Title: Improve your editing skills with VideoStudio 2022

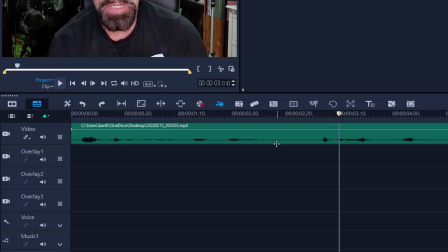249s
Now, with the first jump cut, what we do is we eliminate all the places where there is no speech. So we're literally jumping from this audio to that audio. And the reason why I use the audio scrubbing, so I know exactly where to insert or delete the sections.
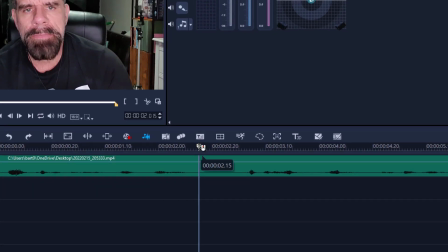263s
So there's no audio here. So let's have a listen right now how it would sound.
Five tips to lose weight easily. Tip number one, movement.
So when I went from losing weights to tip number one, there was like a 1 or 2 second.
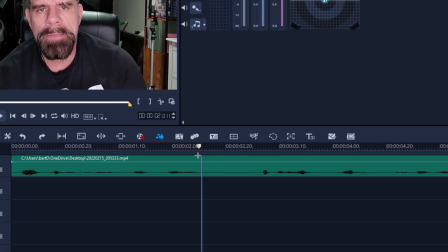280s
Now we could tidy this up with a jump cut. So let's go right to the beginning of this here. Like even here, right here, I can already eliminate this one here. S on the keyboard, delete that section. Let's go to the next one here.
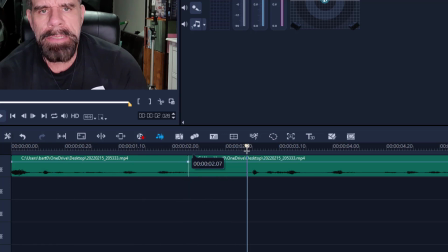294s
S on the keyboard, the start of the audio, S again, delete this section. And I'll do this all the way through my video. So I can see here is another dead WAV file.
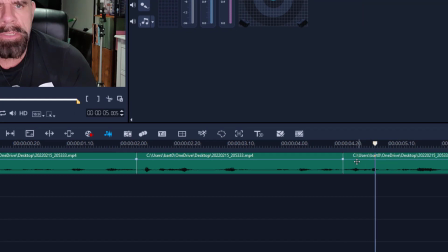308s
S, highlight the section and delete. So now let's listen to it with the jump cuts.
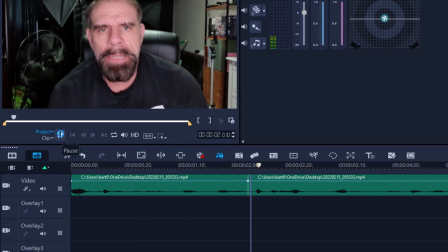315s Five tips to lose weight easily. Tip number one, movement. Just keep moving. Do not sit for too long.
So that's what a jump cut is. It just literally gets rid of all the empty spaces.
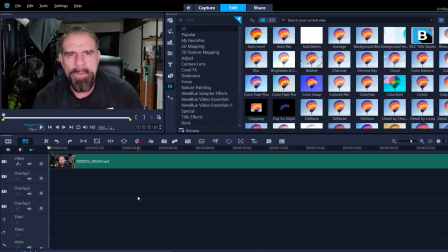327s
The second jump cut is quite unique as well. Now, just because I've eliminated all the dead noise, if I'm going to be sitting there talking to you directly for 5 minutes, there is nothing there to reset your attention. So what we do is what we call a quick zoom. So let's go into the timeline, around about 5 seconds.
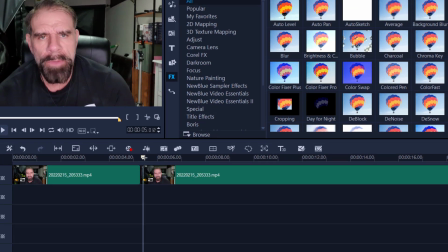343s
I'm going to make a split, maybe talk for 3 or 4 seconds. So up to 8 seconds, a split again. I'm going to highlight the clip and then I'm going to drag in a crop filter.
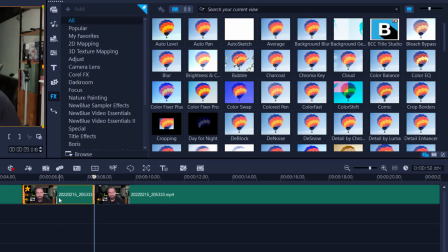356s
So I may use something like crop borders, drag it on there, double click, customs filter, and the zoom in, that's all I want.
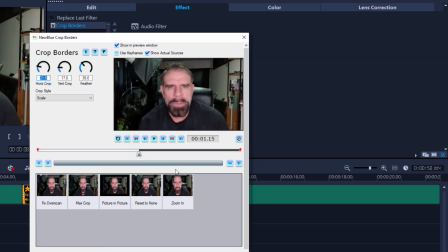365s
So I'm not going to use any keyframes. Uncheck the keyframe, zoom in, and press OK.
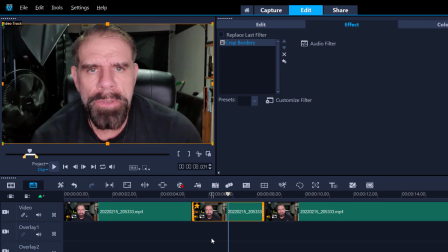370s
So what this is going to do, as I'm talking, I zoom in, and 4 seconds later, it's going to zoom back out.
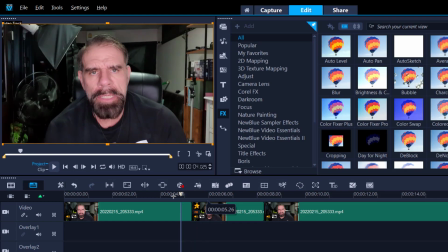376s
But that is just enough for you to reset your attention. Let's have a look.
Just keep moving. Do not sit for too long. Don't watch TV for too long.
And back out. And that's the second jump cut.
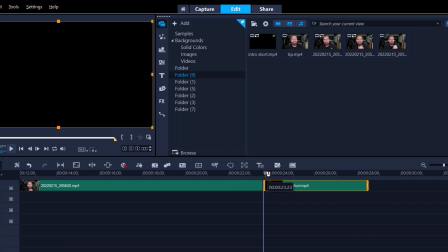387s
So I got two footages on my timeline. One is me speaking, and then the second one is me going, or my intro.
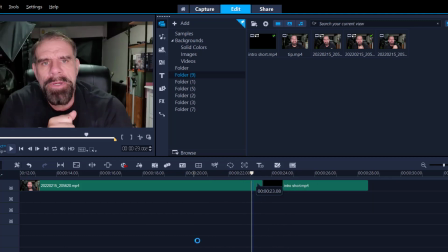394s
So if I play it now, it's a direct cut.
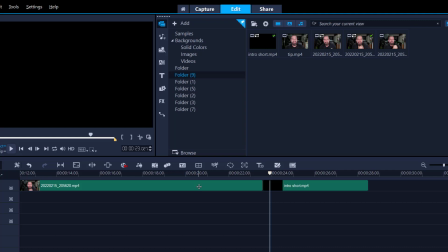399s
It goes from one footage to the next. But we can use a thing called J cut or an L cut where I can hear the next video coming before I can see it. And that lets the audience know there's something coming or something is changing. So let's do that.
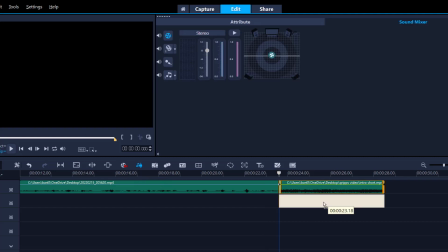414s
Let's first go into the WAV format and I'm going to drag this clip onto the overlay track and I'm going to bring it underneath the first clip.
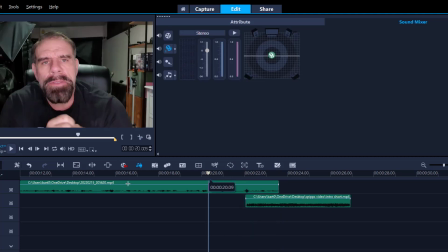422s
Round about here is what I want. So I'm going to talk, but then you're going to start hearing the next clip coming in.
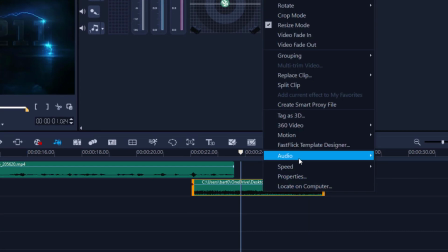432s
Okay, so next thing I'm going to do, I'm going to split my audio and then put that onto the audio track.
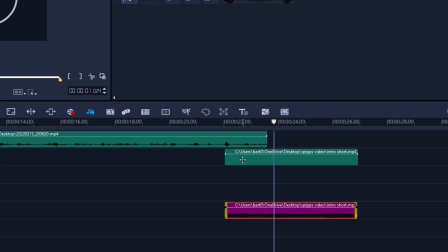440s
And then all I want to do is eliminate this part of the overlay track. Otherwise, I can't see myself talking. So I'm just going to bring the CTI, highlight this clip. I'm just going to bring it to the end of that track there.
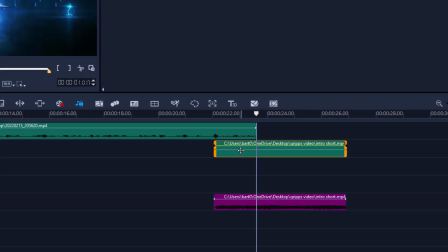453s
So now I know it's perfectly in line. I'm going to highlight this clip, press S, and just delete that first clip like that. So now watch this.
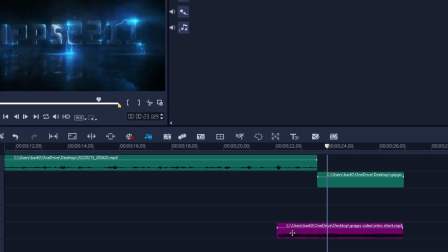466s
All right, so obviously it's a bit loud. So what I want to do is right click on this and I will fade the audio in.
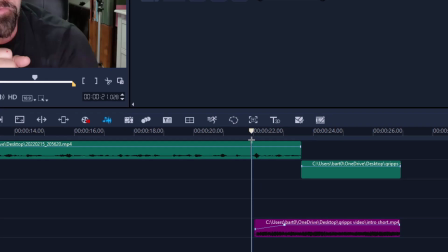473s
And I can adjust that as well. So let's have a look at this now.
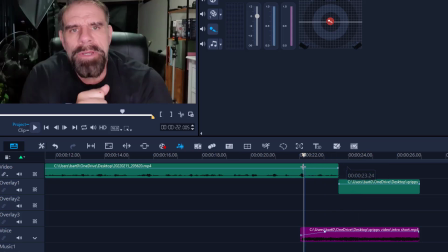479s
So there you go. By simply doing a J cut, it lets the audience know, hey, there's something coming. It's a transition of some type. So that way that you ease into it.
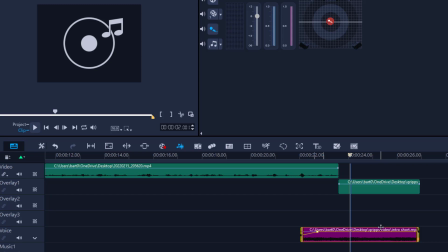489s
The L cut is in complete reverse where I'm going to see the video, but not quite hear the audio because I'm going to let the audio play out.
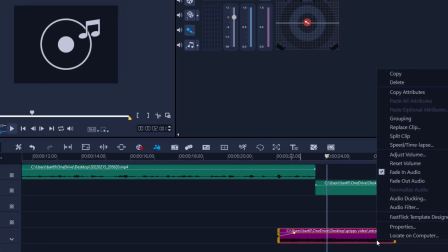497s
But I'll do the same thing.